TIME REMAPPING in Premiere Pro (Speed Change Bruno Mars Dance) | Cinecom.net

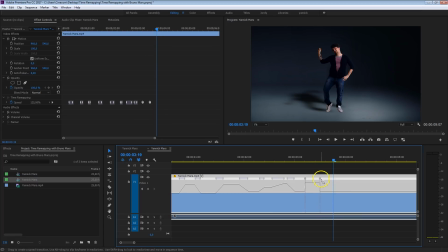[8:16]
Just speed that up. Ease in, ease out. Snap. This is also a movement that we want to speed up. And I'm going to use the same technique here as I did before. After the first speed up, I'm going to go immediately to the next speed up, like so. This looks pretty awesome.
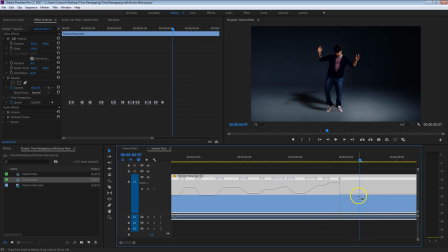[8:31]
And in his final movement here, this point here, I definitely want to speed up again. Bang, look at that.
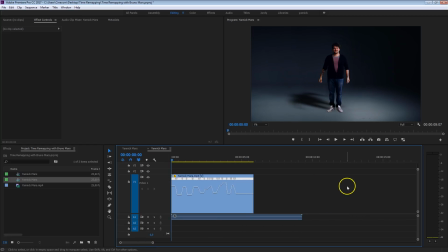[8:39]
Isn't he one awesome dancer? So let's have a look. Always check your work after you've done some time remapping. And this looks pretty awesome. There's one last thing that we can do. It's not done in the Bruno Mars' video, I believe.
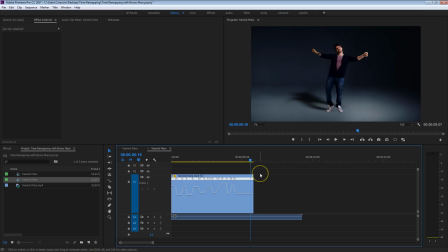[8:53]
That is kind of add a motion blur to it. Because we've been playing with the speed of this clip, so that means the motion blur should change as well.
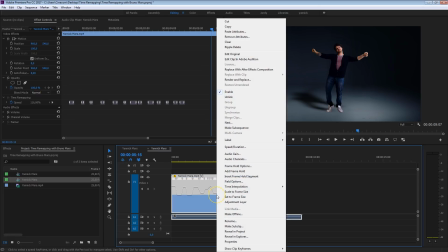[9:00]
And there's one easy way to do that. That is just by right-clicking on your video, head over to Time Interpolation, and choose Frame Blending.
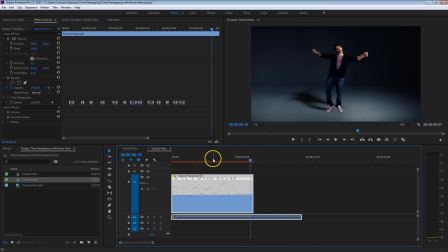[9:09]
And that will kind of create new frames in between. You can kind of see his hands here ghosting. As you can see, let me just zoom in a little bit. There it is, this ghost.
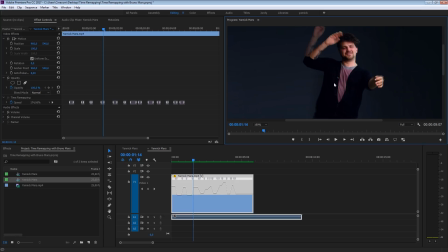[9:18]
So Premiere is kind of making new frames in between to make it all smoother, adding motion blur to it.
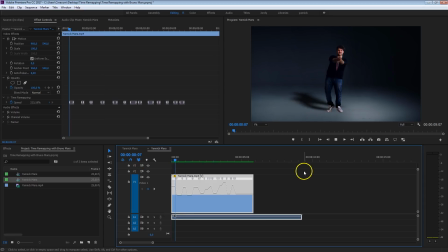[9:24]
This is something that you don't have to do, but I'm just saying it as a nice tip so that it kind of looks more motionless.
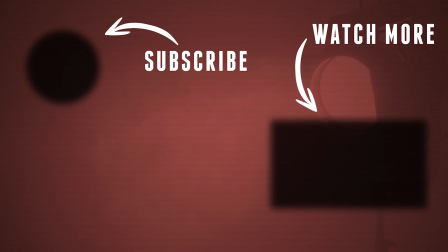[9:31]
Like any tutorial, you can download the project file. There's a link in the description below, or you can also just click here on this button.
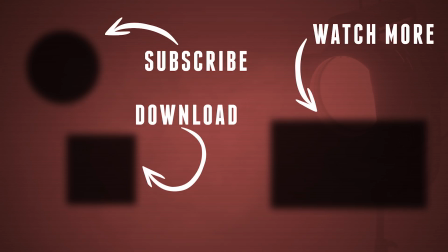[9:37]
Thank you so much for watching. Make sure to thumbs up if you like this video, to subscribe, and don't forget, stay creative.